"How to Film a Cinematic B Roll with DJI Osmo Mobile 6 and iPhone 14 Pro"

I'm going to reveal the location so that I can use that clip at the beginning of the video. Now the gyp shot is definitely more of an advanced move, but I'm gonna show you how I do it.
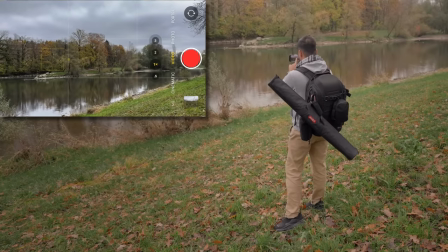[5:05]
So this will be the ending position and I'm gonna set and lock focus over here.
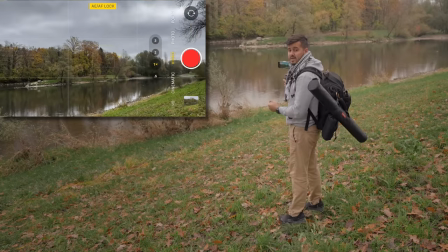[5:10]
And once I have my focus and exposure locked,
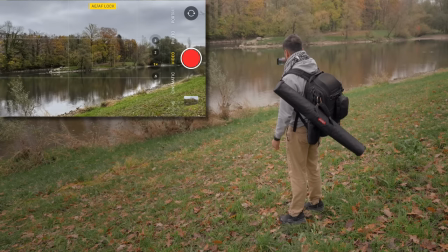[5:13]
I can press hold the trigger button so that no changes occur and then get low to the ground
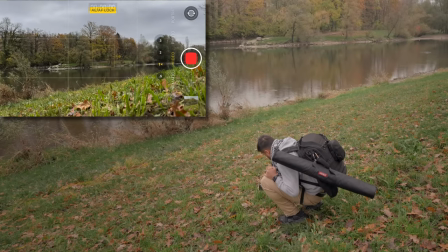[5:21]
and then press the record button and then slowly move upwards.
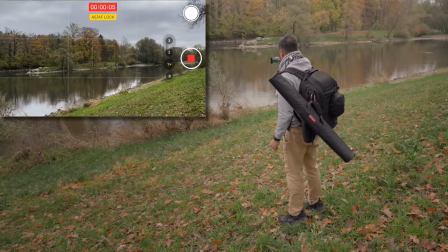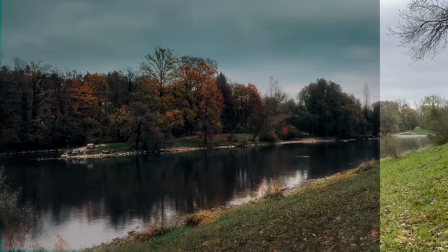So we're now gonna create a shot that is a bit more advanced. we're gonna use the extension pole to get a low shot. So just simply pull out this part right here to extend the gimbal.
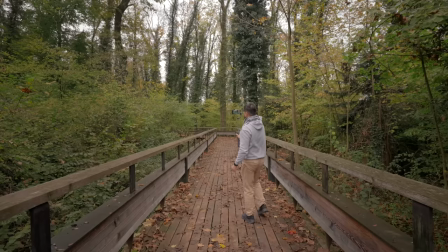[5:50]
And then I'm gonna place the camera or position the camera upside down this way.
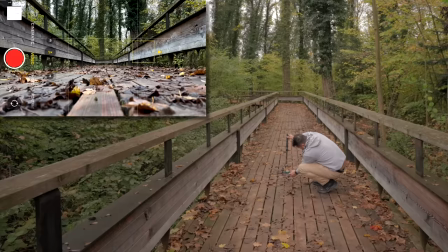[5:57]
And we're gonna create a low shot. I'm gonna make sure to set and lock focus.
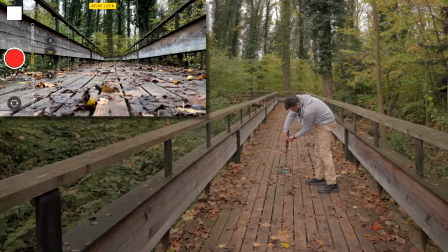[6:04]
We're here. Simply press the record button and then slowly push forward.
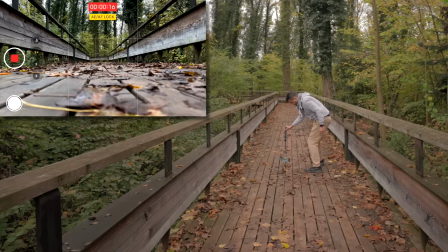[6:11]
And this should look really nice. Again, try to be steady as you do this move.
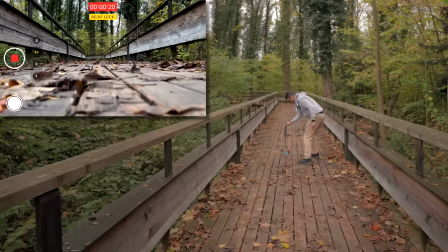[6:16]
It's not that easy. It does take a bit of practice.
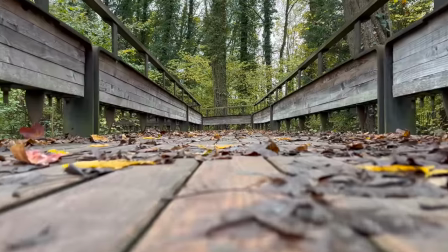The next shot I'm gonna create is a push-in shot. And this time I'm gonna create a close-up shot.
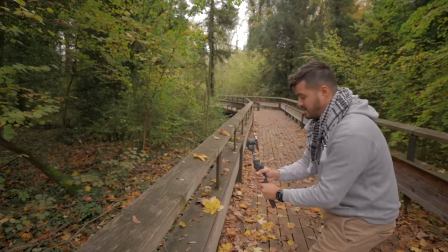[6:34]
I'm gonna use the leaf as the foreground. I actually wanna get this close to the leaf.
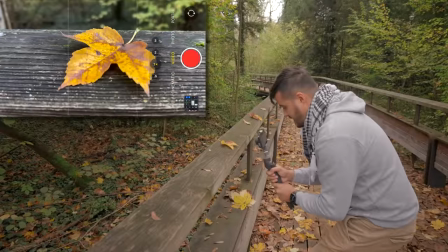[6:39]
And to get more creative with the shot, instead of just pushing in like this, I'm actually gonna set and lock focus on the leaf.
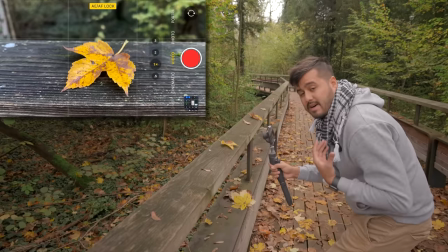[6:48]
This way we can let the leaf come in focus as I push in.
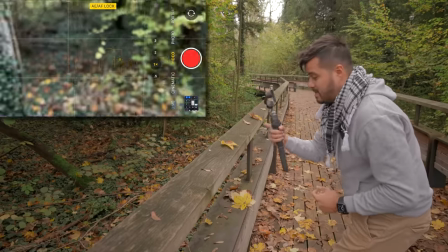[6:53]
And as I create my push-in shot, I'm also gonna press hold the trigger button.
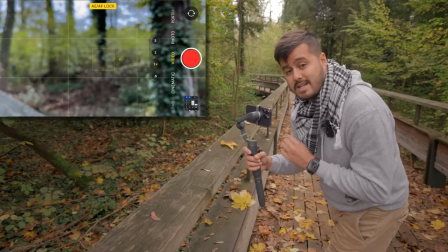[6:58]
This way it won't pan left or right. This way the subject will always stay centered in the frame.
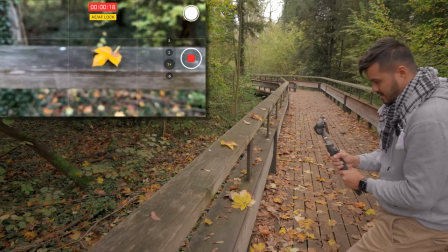[7:04]
I'm gonna tap hold the trigger button and then slowly push in with my entire body.
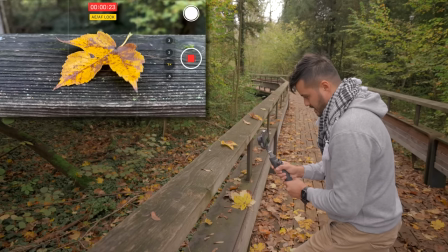[7:11]
Nice.
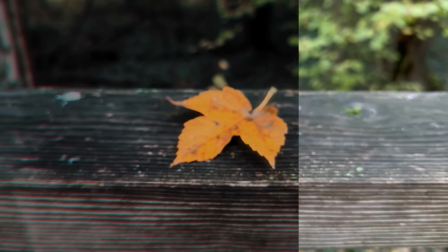So the next shot I'm going to create is a push forward shot, but this time I'm going to tilt the camera upwards while I do that.
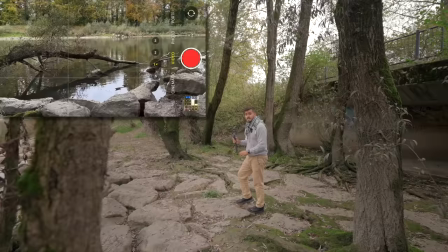[7:27]
So let me show you how I do that. So we have some nice structures going on here.
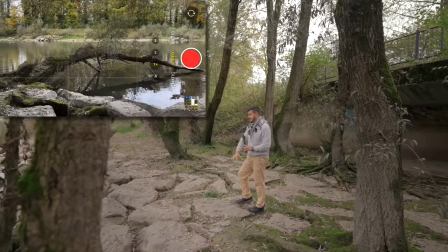[7:32]
I like the rocks, how they're laid out on the ground.
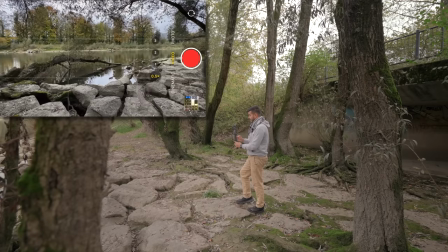[7:36]
And to create this shot, I'm going to use the ultra wide angle lens to have more in the frame.
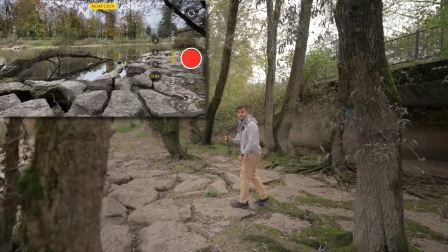[7:42]
And then I'm going to set and lock focus. So just keep in mind to walk slowly in a constant speed with your knees bent.
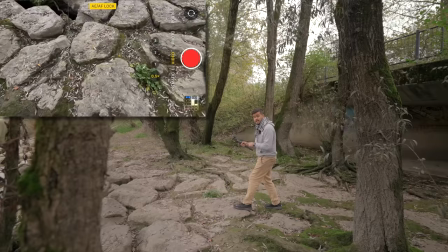[7:50]
And it might take a couple of tries. And the mode I'm using is the tilt pan follow mode. And then once I'm ready, I'm gonna press the record button.
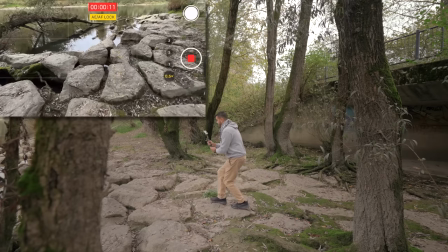[7:57]
And then while I move forward, I'm gonna slowly tilt up the camera, like so.
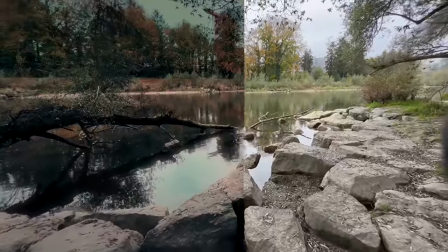If I can, I always try to include subject in my video, whether it's animals or myself or people. And for this shot, I'm gonna actually have a static shot of myself. And what's great is that I can use the extension pole to adjust the height. And I'm gonna use that rock over there to place the gimbal on it and then adjust the framing so that I have a shot of myself from behind.
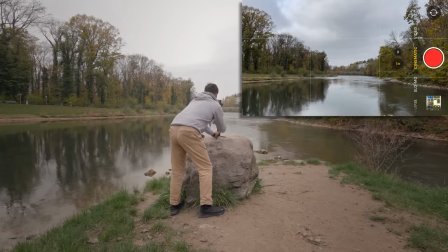[8:39]
Gonna place the gimbal on this rock over here, stretch this part out, and then make sure the
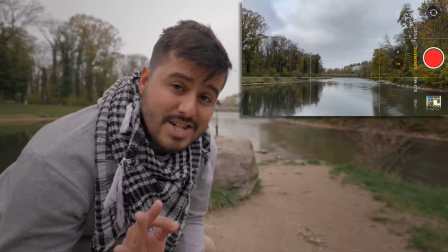[8:48]
framing is right using the joystick. and then I can actually use my Apple Watch to frame myself. This is really useful. And by the way, I'm gonna use cinematic mode for this shot.